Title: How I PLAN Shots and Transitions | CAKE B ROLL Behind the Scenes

A few weeks ago, I discovered the YouTuber Daniel Schiffer, and this guy makes the most epic food videos I've ever seen. So I said to myself, you know what? I want to do that. Let's give that a shot. Get it? Shot. Welcome to the channel, my name is Dylan, and today we're going to try making some epic food B-roll. So for the past 3 weeks, I've actually been practicing by making some kind of food item and a video to go along with it. And while these videos have turned out okay, they just aren't that epic. And I think that's mainly due to the lack of planning on my part. Fortunately, Daniel Schiffer himself recently posted a video about how he plans his shots and transitions. So today I'm going to give his process a try and see where that takes me. Before we dive into the plan, I need to choose something to make, and for that I have this flower book. Also, my brother's graduating soon, so I'm thinking we can make some kind of cake as part of the celebration. Ooh, this one looks pretty good. Lemon raspberry cake. It even says it's good for graduations in the description, so that's actually perfect.
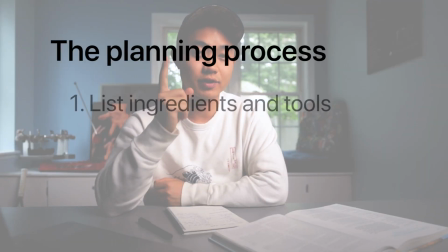So for the actual planning process, there's 3 steps. The first step is to list all the ingredients and objects we're going to be using.
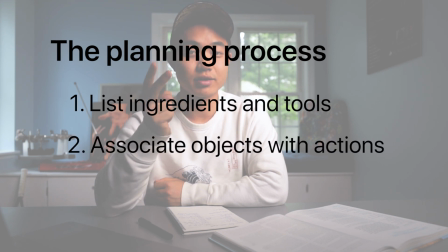Step 2 is to associate all those objects with a set of actions, and step 3 is to combine those actions together to make an actual shot sequence. So to get started, I'm going to make a list of all the tools and ingredients we'll be using. We've got some cake pans, some bowls, some spoons, a knife, a spatula. On the ingredients side, we've got butter, baking powder, flour, lemons, salt, eggs, raspberries, vanilla, milk, and of course we'll have the final cake once we make that. Step 2 is to take all these objects and associate actions with them. So for things like pans and bowls, it might be cool to take them and slide them in from the side. We could also roll them or try to spin them. For other objects like spoons, knives, and spatulas, we could try to flip or toss them. On the ingredient side, we've got liquids like oil and milk. For these, we could pour.
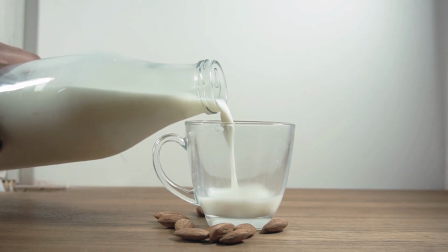Similarly, flour, salt, and sugar can be poured, or we could sprinkle them.
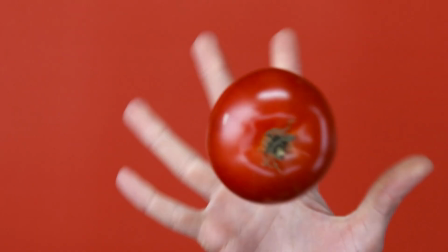Solid items like butter or eggs can be tossed and flipped. Eggs being cracked would definitely look cool.
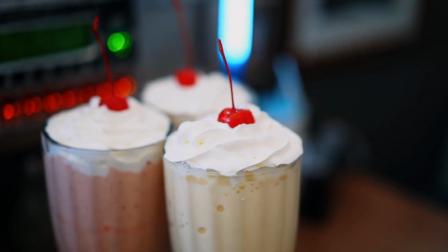We definitely need to get a shot of the raspberries being placed on top of the cake at the end too.
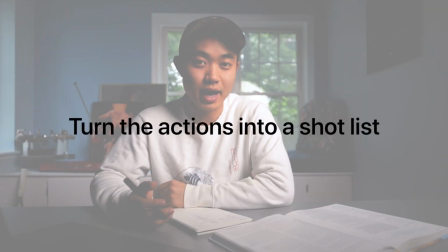Now we're ready for the third and final step, which is to take all the objects and actions we've laid out and combine them into a final shot list. This is where we can take all the options we've laid out in the previous steps and narrow it down to some candidate shots for the final video. Also, this is just a list of ideas and we can adapt it and improvise upon it while we're actually filming. So for this first shot, I'm thinking we want to introduce all our characters,
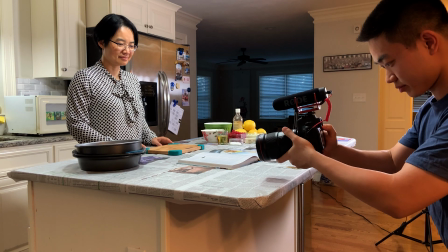so it might be cool to have all our ingredients off to one side, and we start by panning across all of them. From there, we want to move into the first step of the recipe, which is to mix together some butter, oil, and sugar. So since we're already looking at the ingredients, we might as well reach down and grab the butter and lift it up.
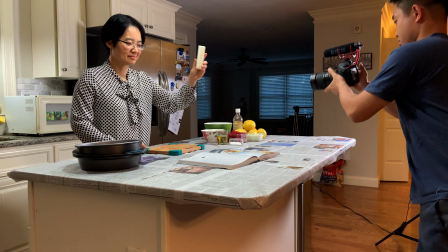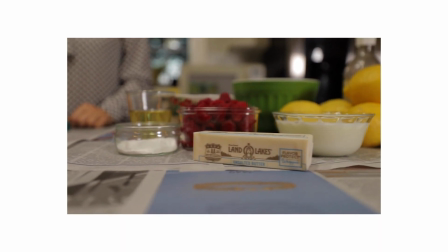The recipe only calls for 3/4 of a stick of butter, so that gives us a good chance to feature the knife, which we can use to cut the butter.
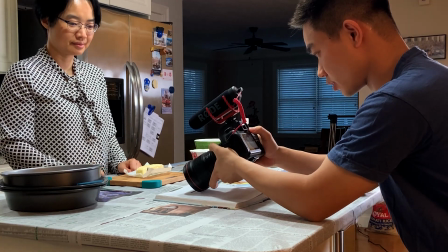Now, since the previous shot ends with us lifting up the butter, which will most likely involve a camera tilt up motion,
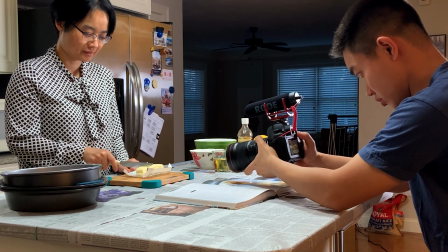we'll probably want to start the next shot with another camera tilt up motion, and that can be lifting up the knife.
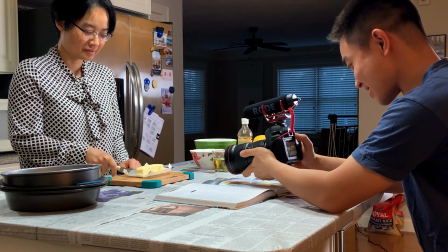After we lift up the knife, we can bring it down and cut the butter.
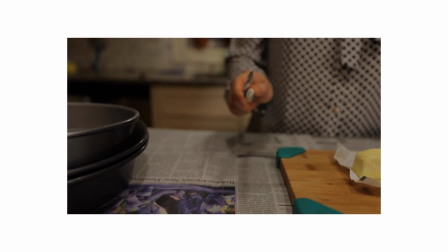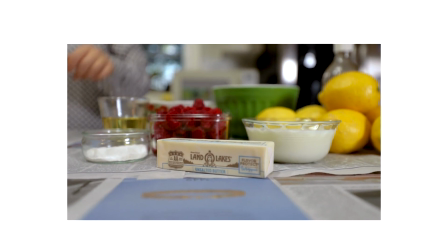Next, we want to get the butter, oil, and sugar in a bowl.